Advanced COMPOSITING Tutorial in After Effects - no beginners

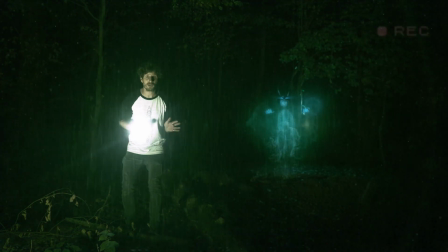Hey, hello and welcome to this really spooky tutorial by Flomotions.
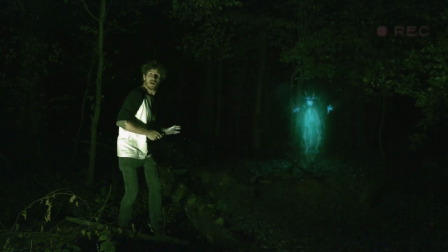Because today we are going to hunt some ghosts.
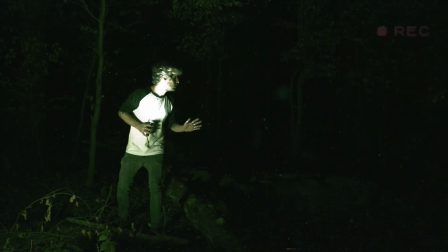So just follow me to After Effects. Are you scared? Well, maybe you should, because this tutorial is packed with really a lot of stuff. So, I mean, really a lot. So today, if you do not learn anything new, a new workflow, an effect, or even a new software, you will get all the money back that you spent for this tutorial. Promised. So, the good news. I will make this tutorial super easy and step by step. Because creating such an effect involves many, many different steps. Yes, the final result will be a ghost that is appearing and disappearing, but indeed, you will learn a lot more.
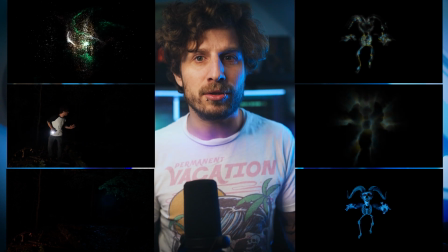So, how to shoot this and how to set this up to make it look convincing?
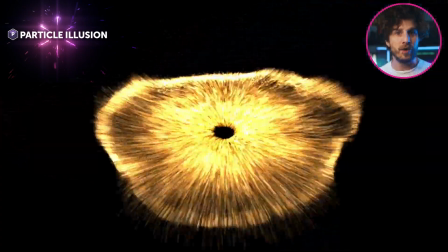Yes, as a bonus, we will even take a look at a free particle software called Particle Illusion. Ready? You want to subscribe first? Well, okay. I'll give you a few seconds to do so.
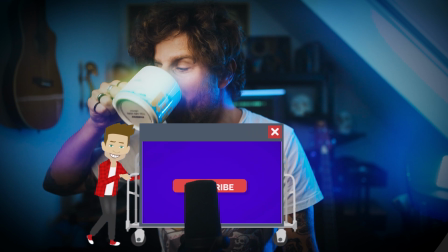So, here is some behind-the-scenes footage of the actual shooting. Of course, I filmed myself with my very best acting skills. So, whatever you are planning on shooting the next Blair Witch, call me.
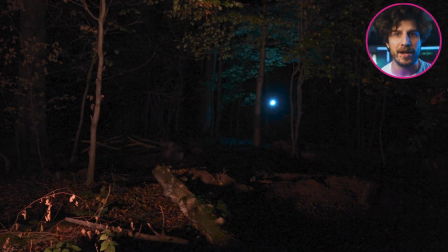Next, as always, is a clean plate. I filmed a special version of the clean plate. I filmed it as a light layer. So wherever I knew that there will be a ghost, I put up a light. Because maybe you have noticed, whenever a ghost appears, he lightens up his surrounding. And I used an LED panel for that, but you could also do this with your smartphone.
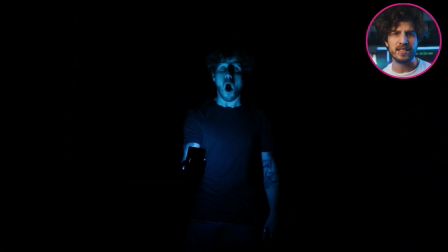And then I used the same light and recorded some scary scenes of my face, as I knew I wanted to use that later on. And if you want to do that too, but you don't have a forest nearby, or you are afraid of going out at night, you could also simply darken your bedroom and hang black curtains on the wall.
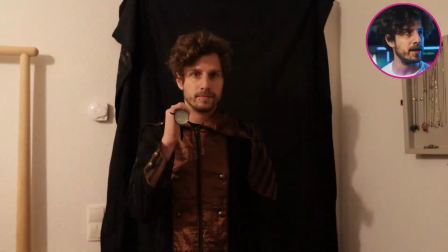But who would use his bedroom as a film set? Also, in early tests I found that you don't need a fully animated ghost.
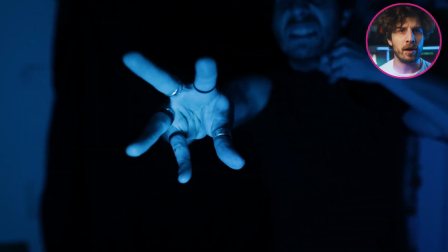It will be enough if some parts are moving to sell the trick. And so I also filmed my hands doing some spooky stuff. Again, with the same light setup. And now let's bring all of this into After Effects.
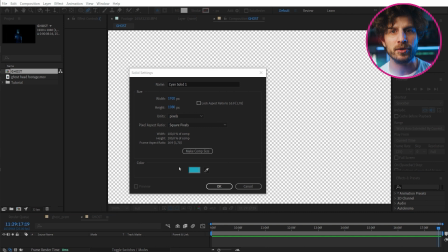As background, I use a black solid, as I want to use the add blending mode later on.
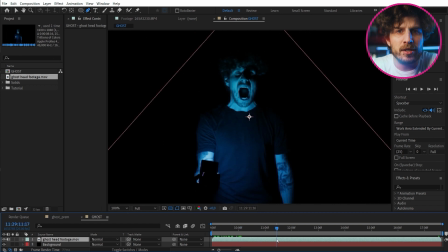So let's start with the face. And I'm just skipping through this to find a really ugly one. Perfect! So to make it look even more horrifying, I want to morph it a little bit. And this is a really cool tool that can do so, so much. It is called reshape.
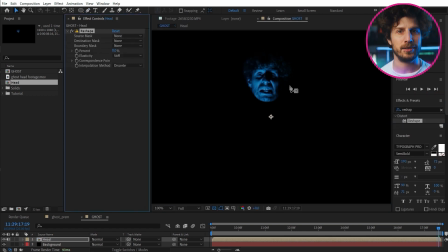So once applied, you can choose two masks. Well, actually three, but let's skip the third for now.
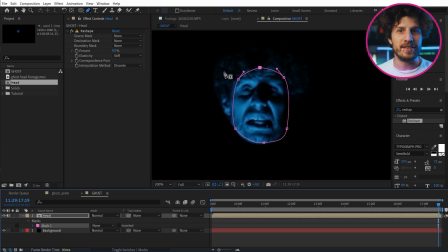I create the first mask around my normal head shape, and the second mask is the shape it will transform to, the destination mask. Now, simply transition between the two masks from 0 to 100. Head is done.
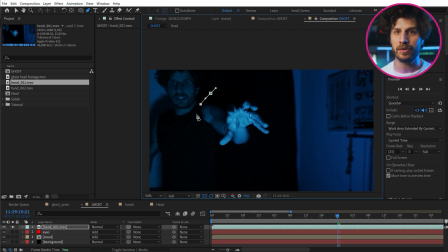So let's directly add some hands. Simply mask a sloppy rotor around them, blending mode again to add, and we are getting somewhere.
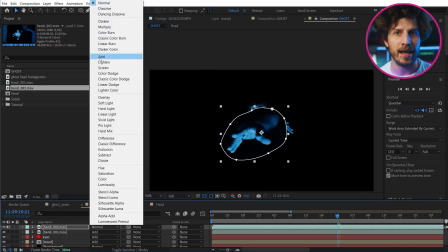Next, let's add a skeleton or skull or both. For this, I used Envato elements, as they really have millions of assets for that.
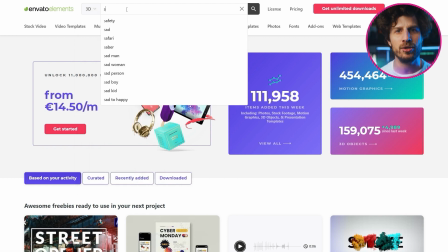And the best about those is that they also have 3D assets, so I can choose the exact angle I need, which is just perfect.
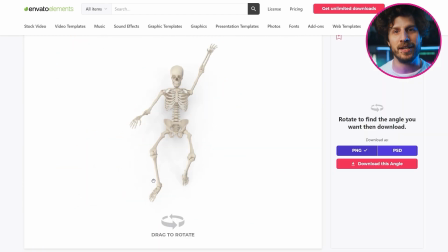And did I mention that you get 50% off Envato if you use my link in the video description?
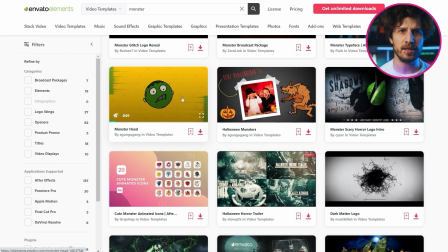And they also have stuff like After Effects templates, pre-keyed monsters or videos and images.